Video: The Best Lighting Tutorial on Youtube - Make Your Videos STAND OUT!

Alright, so today we're going to be taking a look at how to use lighting to make a scene go from this to this.
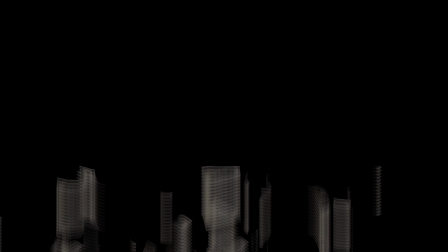0:07 My goal with this video is to give a better lighting tutorial than any other
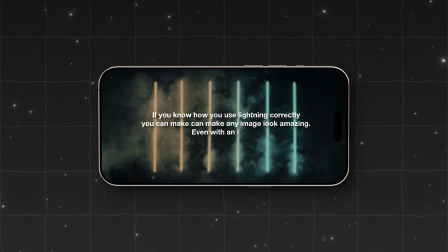0:12 course on the market for free and show you that if you know how to use lighting correctly,
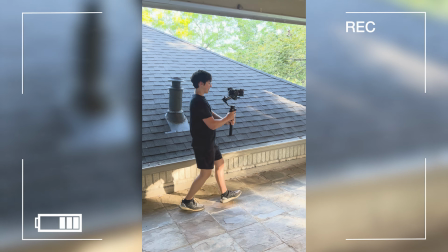0:17 you can make any image look amazing, even with an iPhone. When I started within video production and cinematography, I struggled a lot to know how to properly use lighting within an image. Most people think that you need a cinema camera, these Sony cameras, movie cameras to make an image look amazing,
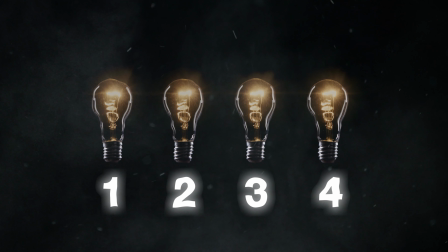0:36 but I would argue that proper lighting is just as important, if not more important. There are 4 main parts within lighting that I want to go over in today's video, and please do not just skip over one of these parts or watch one of them and think that your lighting situation will be solved, because all of the parts of lighting are just as equally as important. And if you have windows within the room, I recommend recording at night or putting up blackout curtains within the room.
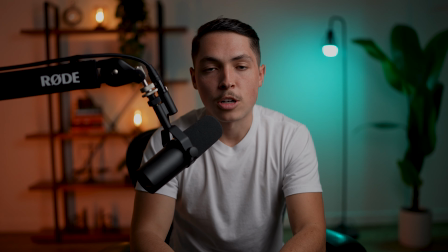1:05 That way no extra light gets in and affects the image, or even both would be better.
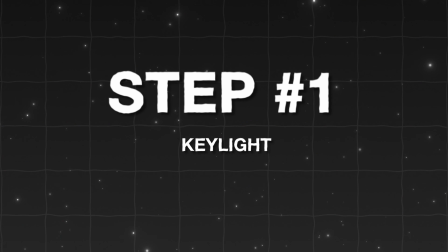1:10 So now that the room is completely dark, we can now start adding lights to craft the image that we want.
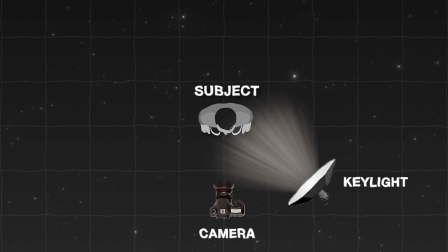1:16 The key light is going to be the main source of light for your image.
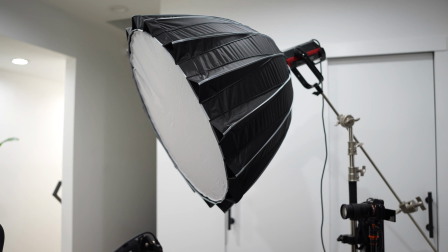1:20 A great place to start is setting it at a 45-degree angle from your subject.
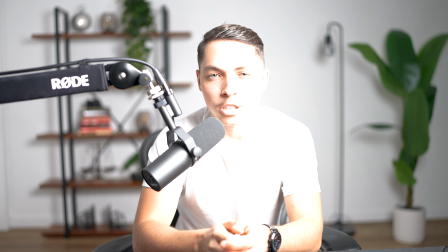1:25 Alright, so now that we've got our key light on, the only problem is it's pretty bright.
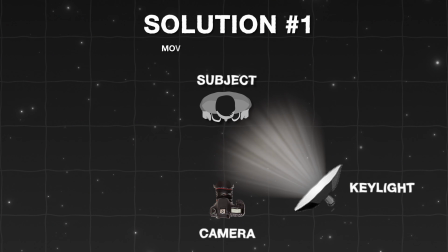1:31 So we're gonna want to dial that down a little bit. And when it comes to adjusting the brightness, we have 2 options.
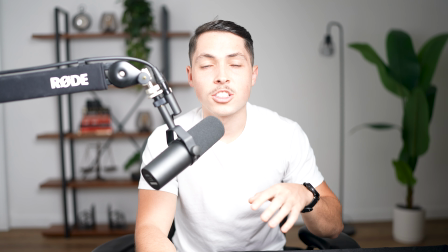1:38 Option number 1 is to move the light away from the subject or angle it away from the subject.
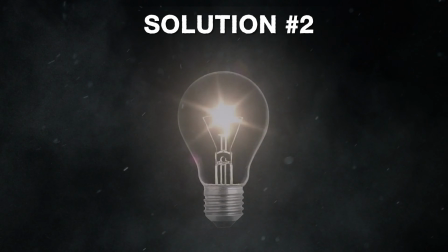1:45 The only problem is that can sometimes create unwanted spill in other areas of your shot, but it will take the light off your subject.
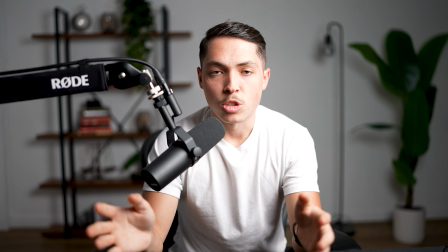1:53 The other solution is to get a light that is dimmable.
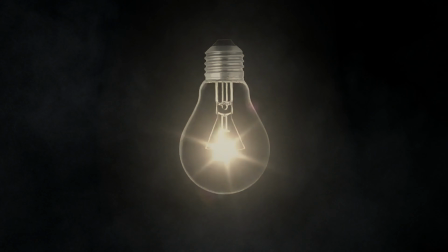1:57 This way you can put the light wherever you want, as well as not sacrifice the placement of the light.
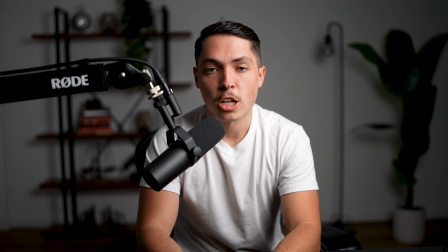2:04 And I highly recommend investing into a light where you can adjust the color temperature.
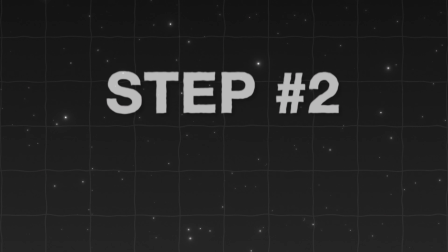2:08 That way you can nail the white balance of the shot much easier every time.
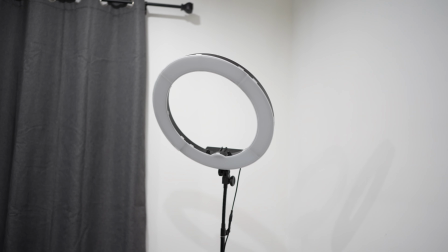2:13 So now that we've got our key light dialed in, the next step is we need to decide if we want to use a fill light, and if so, how much.
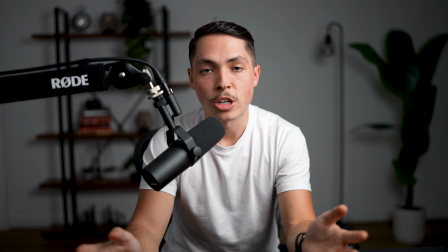2:22 For this shot in today's video, I have decided that I do want to keep the fill light dimmed down quite a bit.
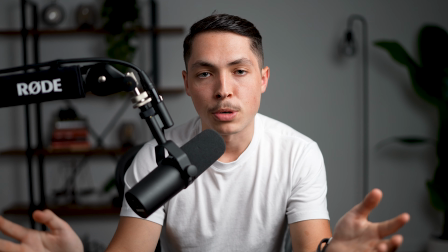2:28 That way it looks more natural and not completely flat.
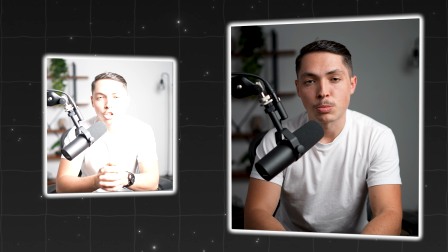2:32 This shot is already looking a billion times better than it did when we started.
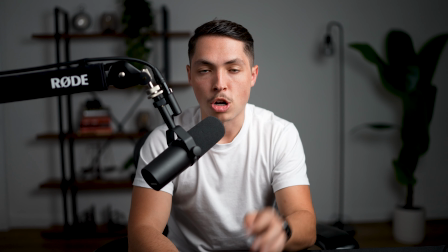2:37 The lighting is a lot more flattering and the exposure is a lot more dialed in.
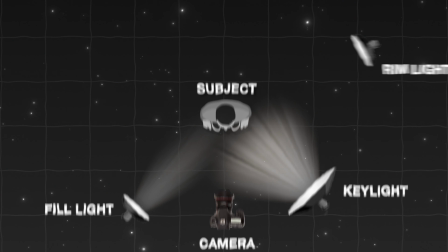2:42 For our next and third step in the lighting process, we're going to be adding in what is known as a rim light.
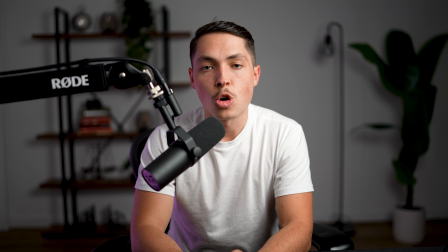2:49 And it's called a rim light because it actually creates a rim, or like a halo effect, around your head and shoulders. This is great because it's going to make your image look less flat and more dimensional, separating the subject from the background.
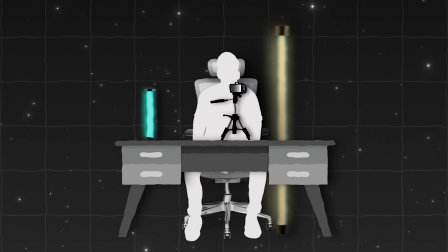3:04 Another super solid option is to get a small tube light,
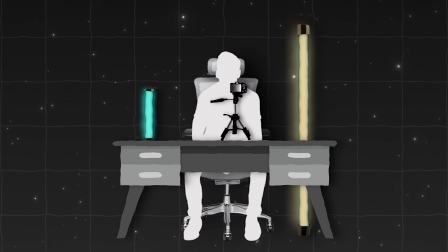3:09 which you can place on the desk in front of you, or you can even stand another tube light up to the side of you,
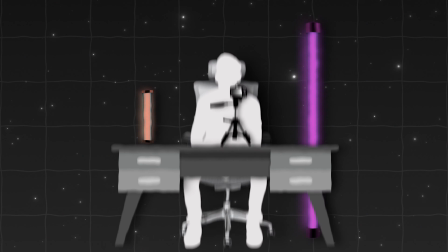3:15 which can also create a great rim light effect. And this can also create different colors if you get an RGB powered rim light,
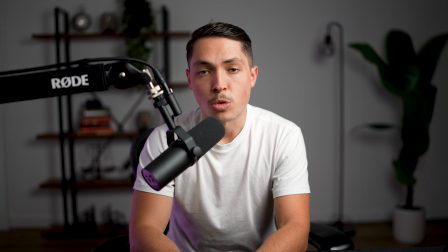3:23 which you've seen probably in tons of videos from other people, either using a red, a blue light, or both on either side of them.
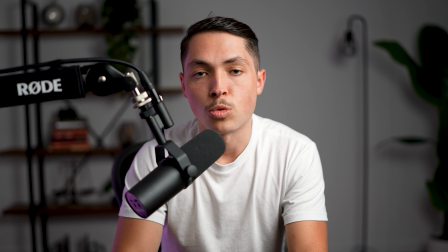3:32 Now that we have 3 parts of our lighting, it's time for the 4th and final one,
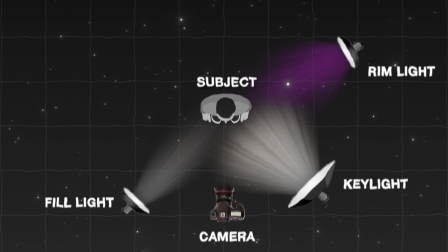3:37 which might be the most important because that's really how you craft your image.
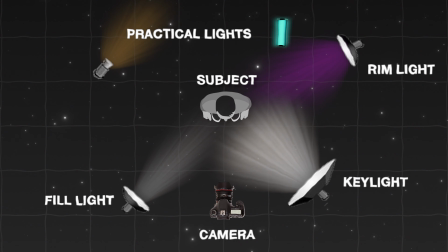3:41 We have our key light, we have our fill light, we have our rim light, and now let's talk about practical lights.
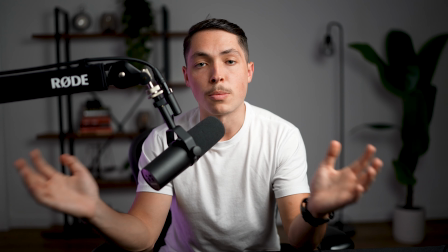3:47 Practicals are actually lights that appear within the background of your image.
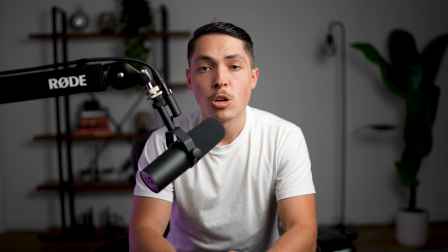3:51 Typically, the practical lights are used to brighten up an area, add color to the shot, or just add ambience to the shot overall.
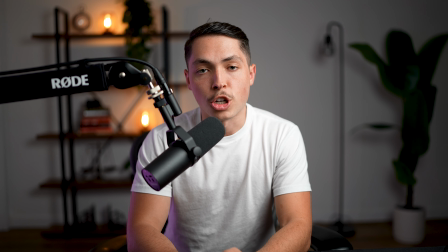4:00 For today's video, I'm actually going to be turning on some small light bulb lamps on the shelf behind me.
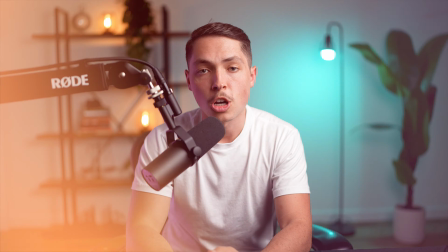4:07 I'm also going to be turning on the other lamp standing up that is in the background. In addition to this,
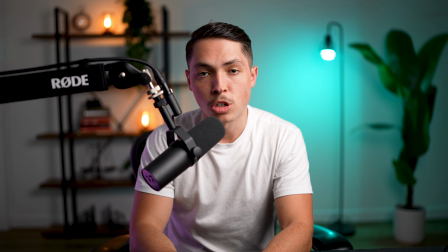4:14 I'm also going to be using a Lume Cube tube light that is in the background off camera.
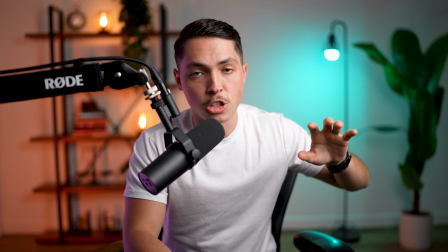4:20 This is just standing up on the floor, and that is to separate the colors within the background. The cool thing about the light bulb that is in the lamp, as well as the Lume Cube light that is standing up,
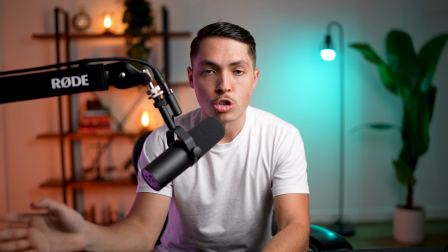4:32 is that they are RGB and you can make them any color that you want.
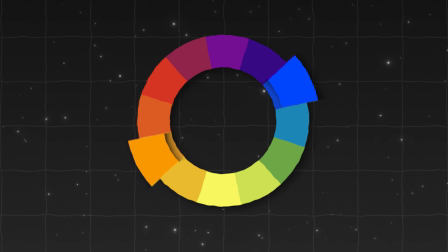4:36 For today's video, I'm going to be going with an orange and teal look those colors are actually opposite on the color wheel,
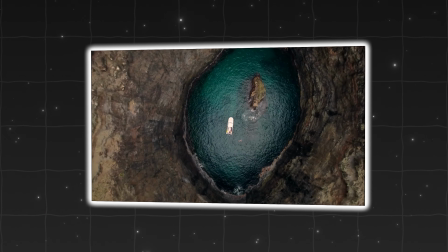4:45 which makes them contrast very well and look very pleasing to the human eye.
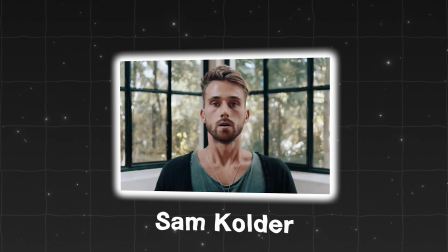4:49 This orange and teal look has been shown in many travel videos and cinematography videos, originally popularized by Sam Colder.
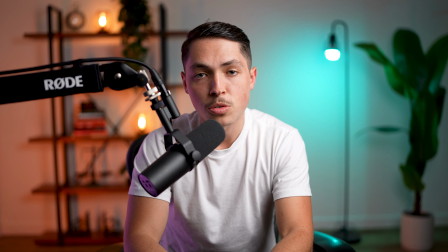4:58 He uses this look in his travel videos a ton, and it looks amazing. And that is all for lighting in today's video. If you have any questions, feel free to leave a comment down below.